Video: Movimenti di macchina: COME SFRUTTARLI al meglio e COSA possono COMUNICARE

Passiamo quindi al secondo movimento che analizziamo oggi, che è la carrellata ad avanzare o ad inditreggiare. questi movimenti hanno la macchina da presa che avanza o indietreggia verso un soggetto quindi si passa da un'incontratura più larga ad una più stretta e viceversa i mezzi con cui possiamo realizzare questi movimenti sono svariati possono essere un carrello in movimento,
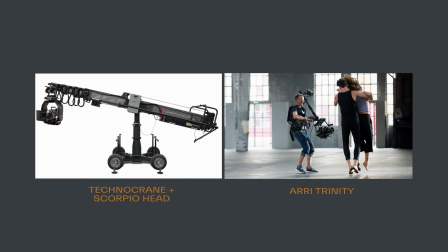una stedicam, un gimbal motorizzato, un tecno crane oppure il trinity di harry la velocità con cui vengono realizzati però incide su quello che vogliamo comunicare Ad esempio una carrellata lenta ad avanzare verso la
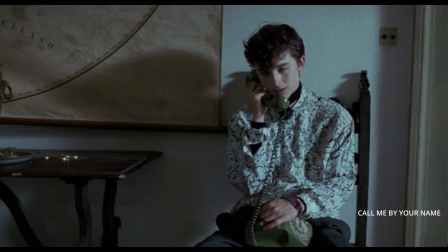scena sicuramente porta attenzione verso il centro,
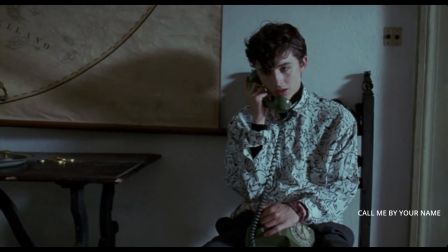comunque verso l'inquadratura e su quello che stiamo vedendo,
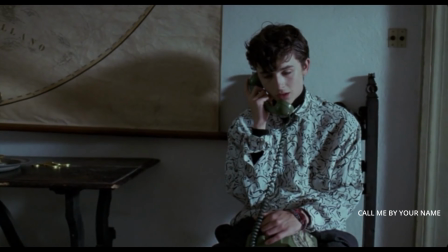gli dà anche una certa intimità e concentrazione e permette forse di entrare nella testa di quel personaggio. Ad esempio io personalmente li preferisco, mentre una carrellata lenta ad indietreggiare isola un soggetto all'interno della scena ed è un po' come per dire che per quel personaggio in particolare non c'è più niente da fare. Quest'ultima inoltre va a svelare un oggetto o comunque un qualcosa, un'informazione utile alla narrazione.
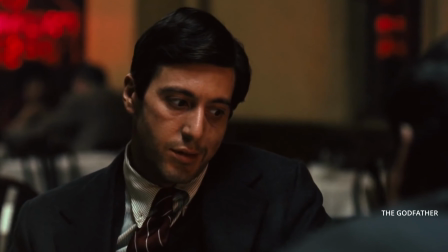Invece tornando ai movimenti di avanzare di solito sono usati nei momenti un po'
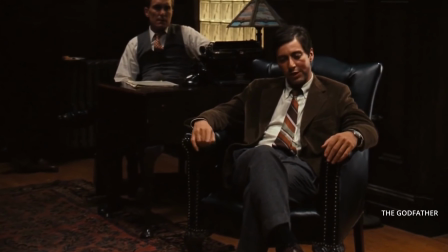più di tensione con delle problematiche da risolvere e quindi l'invito è quello di porre la concentrazione e quindi più attenzione in quello che stiamo vedendo. anche qui se questo movimento viene realizzato con più velocità ok da anche questo energia e tensione alla scena terzo movimento che analizziamo ed è quello del tracking in poche parole la macchina della presa si muove in contemporanea con il movimento del soggetto quindi se il protagonista fa diversi metri anche la camera ne compie altrettanti questi movimenti sono utilizzati sono realizzati scusate con dei carrelli se il terreno lo permette oppure se quest'ultimo è molto irregolare si può anche
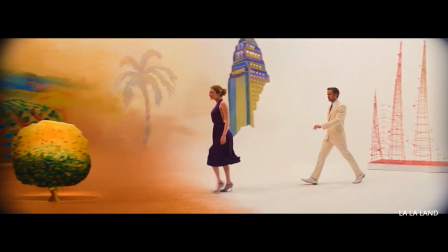realizzare con una stedicam permettendo anche diversi cambi di asse.
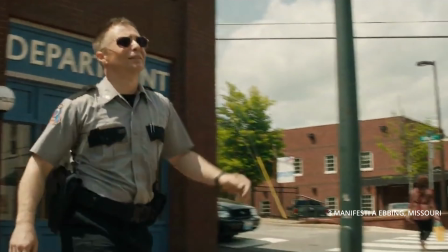Quindi anche in questo caso la macchina da presa si muove in contemporanea con il muoversi dei soggetti può anche anticiparli
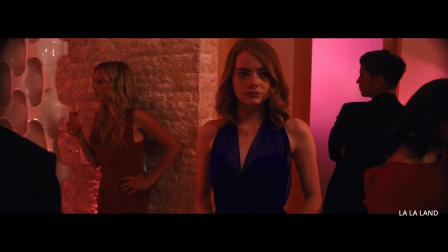oppure seguirli da dietro per portarci comunque all'interno del mondo di questi ultimi o comunque all'interno della loro visione. Capita alle volte che questi movimenti vengono eseguiti con la macchina da presa e il soggetto che partono in punti opposti e poi si incrociano in un punto specifico. Questa scelta di movimento viene fatta specialmente
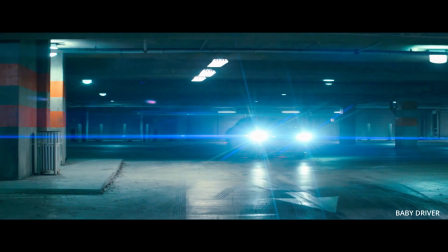quando dobbiamo dare velocità e tensione alla scena quindi molto spesso li troviamo
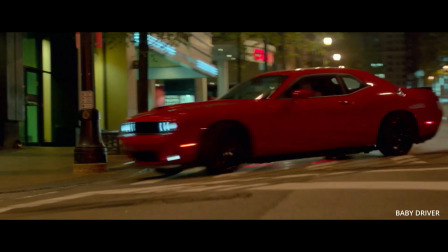all'interno dei camera car o comunque nelle scene di inseguimento ecco passiamo al quarto movimento di oggi che è quello dell'asse verticale della macchina da presa quindi quando si parte da questo punto
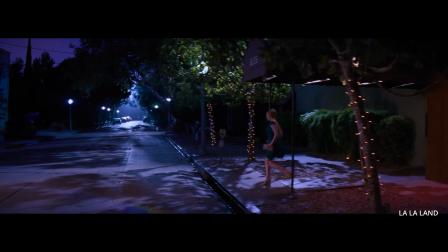e si arriva a questo i mezzi con cui vengono realizzati questi movimenti possono essere i techno crane
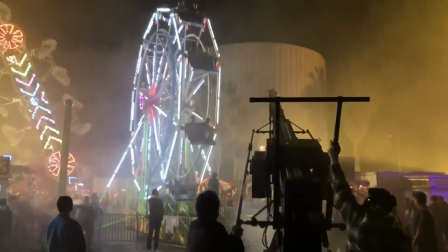quando si parla di movimenti piuttosto ampi quindi
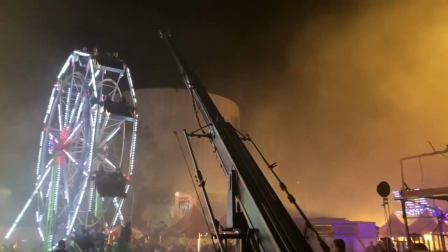quando c'è un diverso spostamento della macchina da presa piuttosto elevato oppure su carrelli perché questi ultimi posseggono una sorta di colonna chiamiamola così,
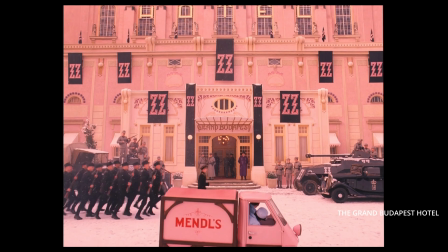che permette un'elevazione di pochi metri se non centimetri della macchina da presa. Wes Anderson ad esempio ne fa ampio uso all'interno dei suoi film. Questi movimenti ovviamente vanno a svelare un qualcosa quindi si passa,
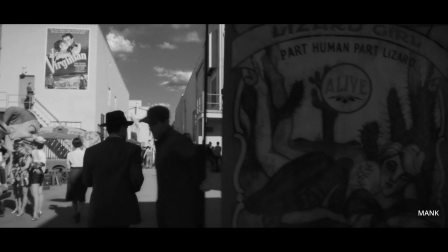la narrazione scusate passa da un punto A ad un punto B e possono andare a svelare un paesaggio ad esempio oppure un piccolo dettaglio
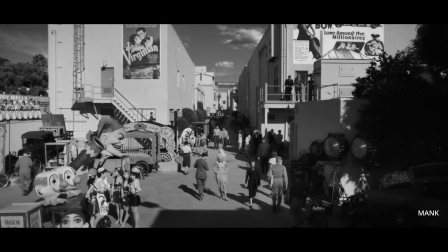di una location ad esempio.